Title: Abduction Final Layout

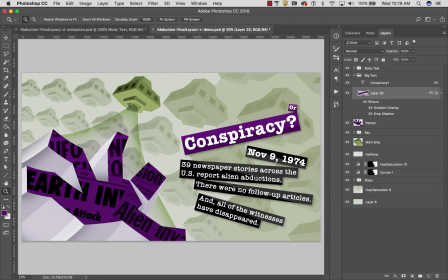0s
This is the last demo for the alien environment design, alien landing environment design. If you remember, the original intent for these images was that they would be used in
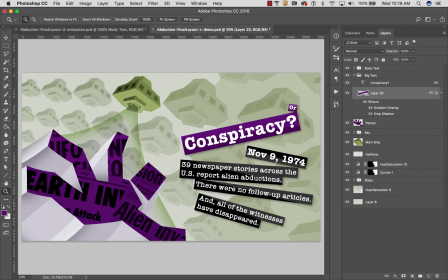16s
the intro sequence for a documentary video for the Science or History channel. So what we're going to do at the very end here is add a little bit of text.
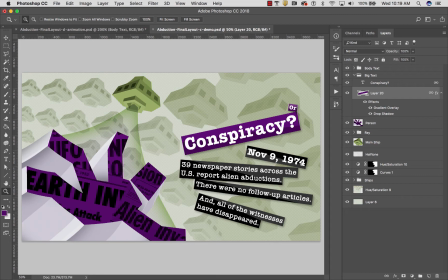28s
As you see, my illustration, I added a lot of text, extended my canvas a little bit. My thinking with this is typically you have subtitles on a video
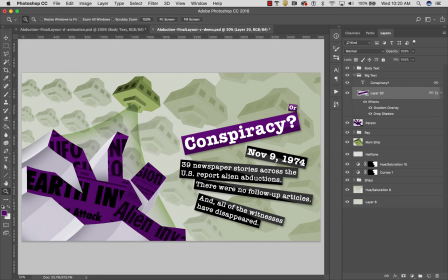46s
intro like this, but if we do what's called integrated titling, which is what I have here, you don't need to have the subtitles at the bottom. And these integrated titles, I feel, are a lot better because, first of all, they're up in the frame in front, doing their job.
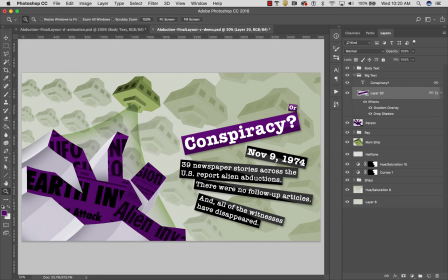64s
It's not making us try to look at something up in the frame and then also read something down below the frame at the same time, which is technically impossible. Our brains really are not equipped to do multitasking.
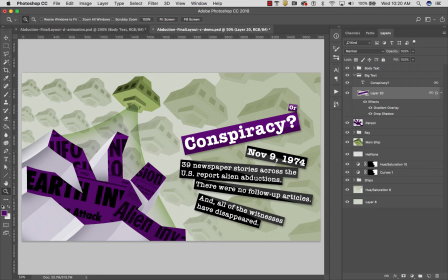76s
What our brains can do is task switching. So inevitably, when we try to read subtitles, we're missing something up in the frame. By integrating the titles right into the image, like I have here, they become an integral part of the animation. And it's much easier to see
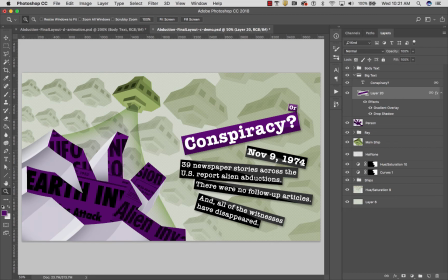96s
what's animating and also read the text at the same time. Now, subtitles are required for persons with hearing impairments, but they're also a real advantage for anybody who is trying to watch a video,
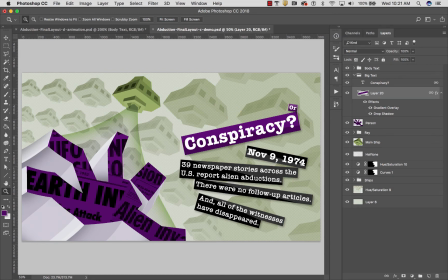111s
say on the bus or in another area where having audio playing may not really be a viable option. So that's called universal design. Having subtitles or integrated titles is really good for everyone.
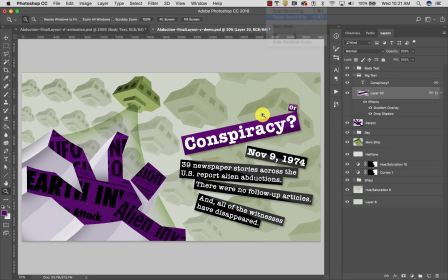129s
For your projects, I don't think you need as much text as I have here. I'm going to give you some ideas on the assignment web page in terms of what kind of things you could write on yours. All right, let's get started making some text. Let me zoom in here for a moment.
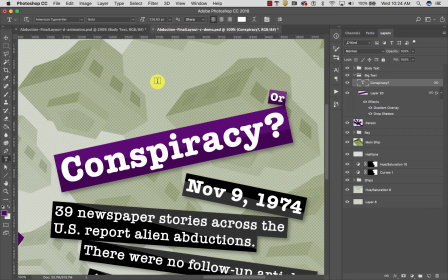149s
And the word that I want to type up here, you see I already have this, I'm going to kind of match this style, is cover up. Is it a cover up or a conspiracy? Once I have my
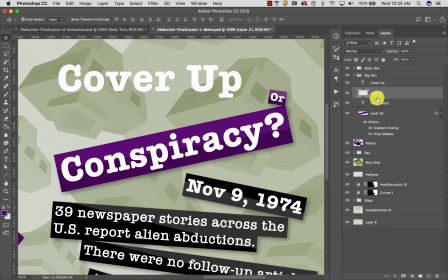165s
text, then what I can do is make a layer underneath it over here, and I can draw a box.
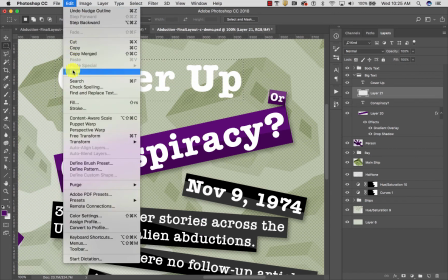174s
This will be my text box, okay? So I'm just going to fill that box with that color.
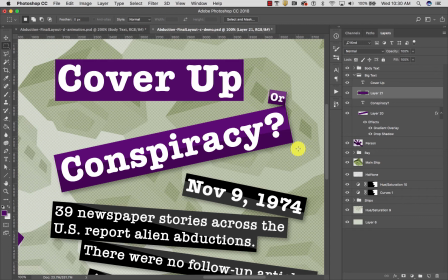183s
Okay. Now I'm going to apply a couple of layer styles to this to get this this gradient fill and this drop shadow. Okay, pop these out a little bit, give them a little dimension.
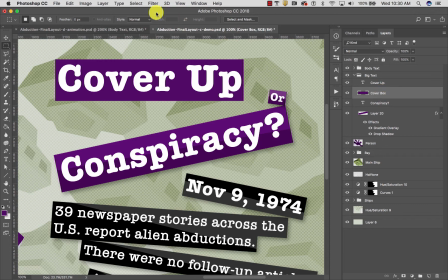199s
So I have the layer selected, and I'm going to go to layer and layer style,
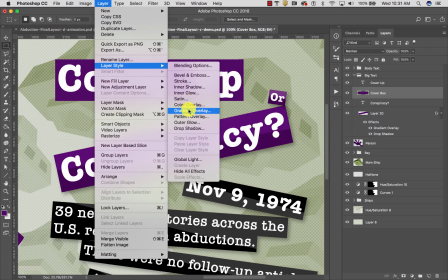207s
and I'm going to choose gradient overlay.
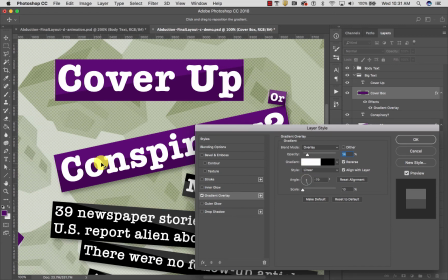211s
And you can see it remembered what I had done previously to this one called conspiracy here.
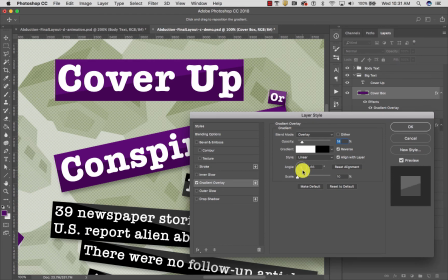218s
The thing I want to show you is, we can adjust the angle of this, of course, which is helpful.
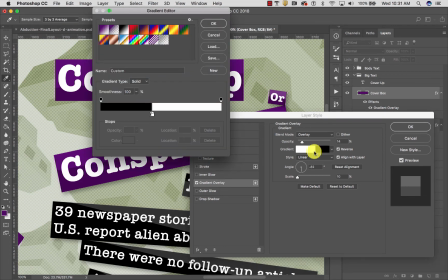227s
But also, I think the kind of cool thing that I did was if I click the actual gradient fill controller,
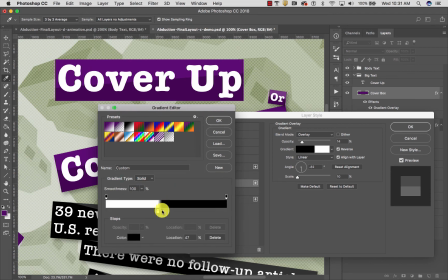235s
you see I put the white and the black right next to each other. Okay. And what that does is it gives me a hard-edged line. This is a very hard-edged illustration.